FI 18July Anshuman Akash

So if you talk about great depth of field, that is something when we have everything from foreground to background sharp and focused which requires higher aperture number, low oops, sorry, small, small, sometimes, sometimes in videography, we use shallow depth of field, mainly in movies, why? Because to show the more impact of the person that we are filming in the movie or in the scene which has something to do with the emotions and kind of the feeling we are supplying through the footage or visuals.
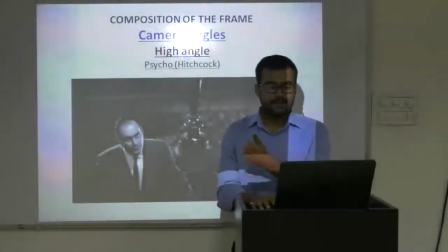(4:38)
And then we have camera angles which is first cycle which is called Hitchcock.
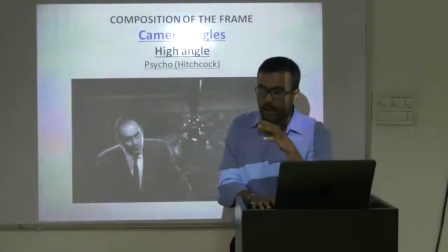(4:43)
This camera angle is actually a higher angle which is used to give a feeling that the person who
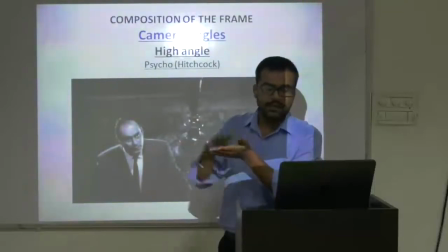(4:49)
has been filmed in the scene or in the shot has a lower value in the frame.
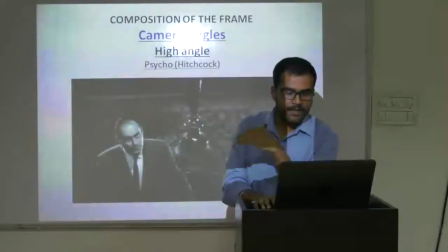(4:56)
So we use higher angle of the camera.
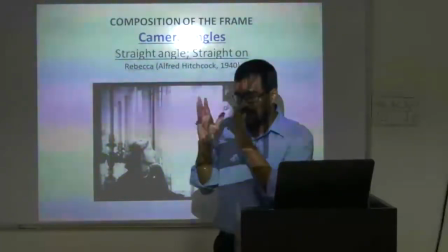(4:58)
And then we have straight angle which is for usually like interviews or when we are taking a normal talking shot,
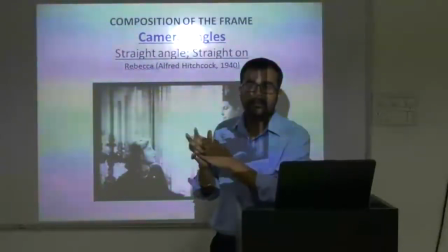(5:07)
a person walking or if we are tracking someone. So this is the kind of shot we use.
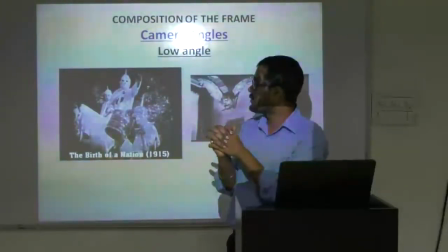(5:12)
And then we have lower camera angle which is used to to show the importance of the person in the frame.
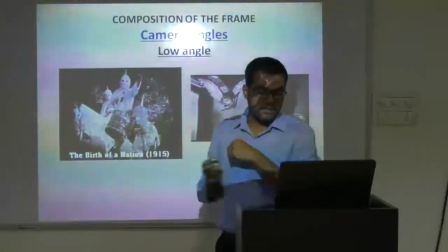(5:19)
If we have something which is greater, which has a greater value, we use low camera angle so that we can give the same sense in the frame.
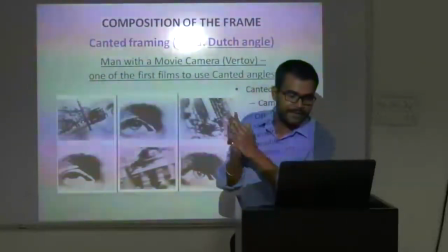(5:28)
And then we have Dutch angle, known as canted framing, where the entire frame is a bit slanted,
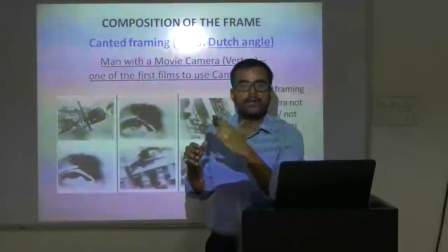(5:36)
which gives a sort of sense where it can be dangerous or anything that's abnormal. not only danger but when we have a sort of confusion or danger like abnormal situation we use touch angle and yeah same thing about touch angle okay then we have different kind of types of shots which is extreme long shot long shot medium shots close up close medium close up and extreme close up there is one more shot OSS you know that shot? OSS? over Over the shoulder. Yeah, over the shoulder. What is the use of that shot? It's basically to show that the person is talking to someone. It's usually for perspective reasons that it will indicate or show that we are talking to someone. We are not just talking blindly right into the camera but to someone. So extreme close-ups are basically to establish two situations in between. then long shots is to show the environment, more or less the environment and then we have medium long shots that's usually we use while we are tracking or we are chasing someone,
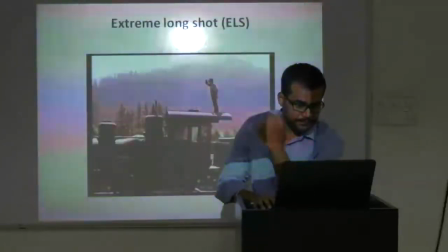(6:49)
then we have medium shots, so this is the example of shots. So other than low shots we have establishing shot, master shot, two or three shots, reverse shot or reverse angle shot and then POV aka subjective shot
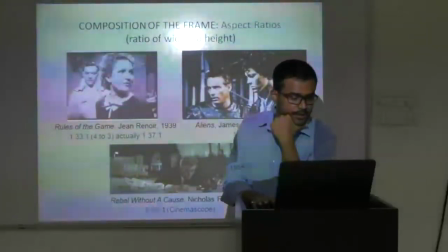(7:15)
that we just talked about and few films that used the same thing.
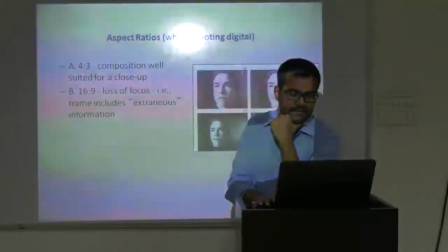(7:21)
Then we have aspect ratio.
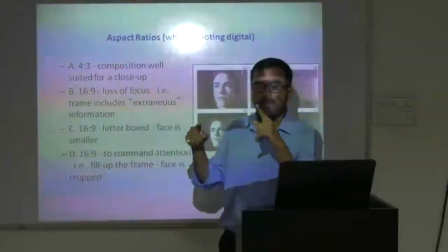(7:23)
Aspect ratio is basically the ratio between height and length of the frame which can be,
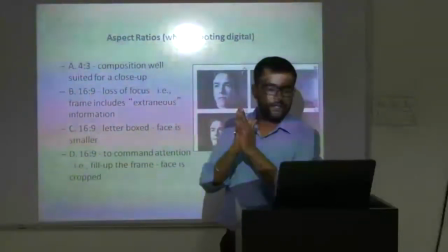(7:32)
which changed from the time initially we have. What is the aspect ratio of this computer screen?
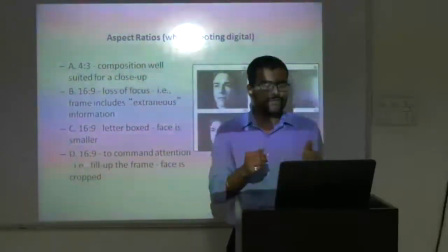(7:37)
This is 16
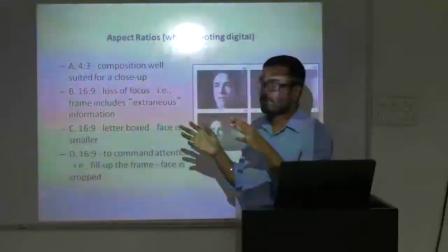(7:40)
So when we use a 4 is to 3 composition which is well suited for close-ups that we don't crop the head or chin
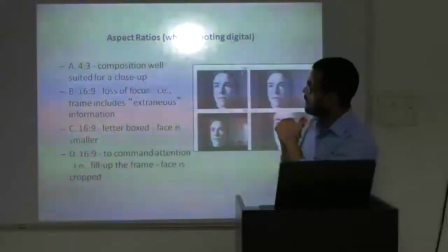(7:49)
if you're taking extreme close-up shot which is this one and when we use a 16 is to 9 then we have a longer focal length
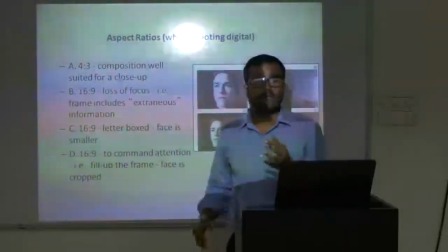(7:58)
where we have the environment but somehow the essence of the shot that we had that intense movement like in movies of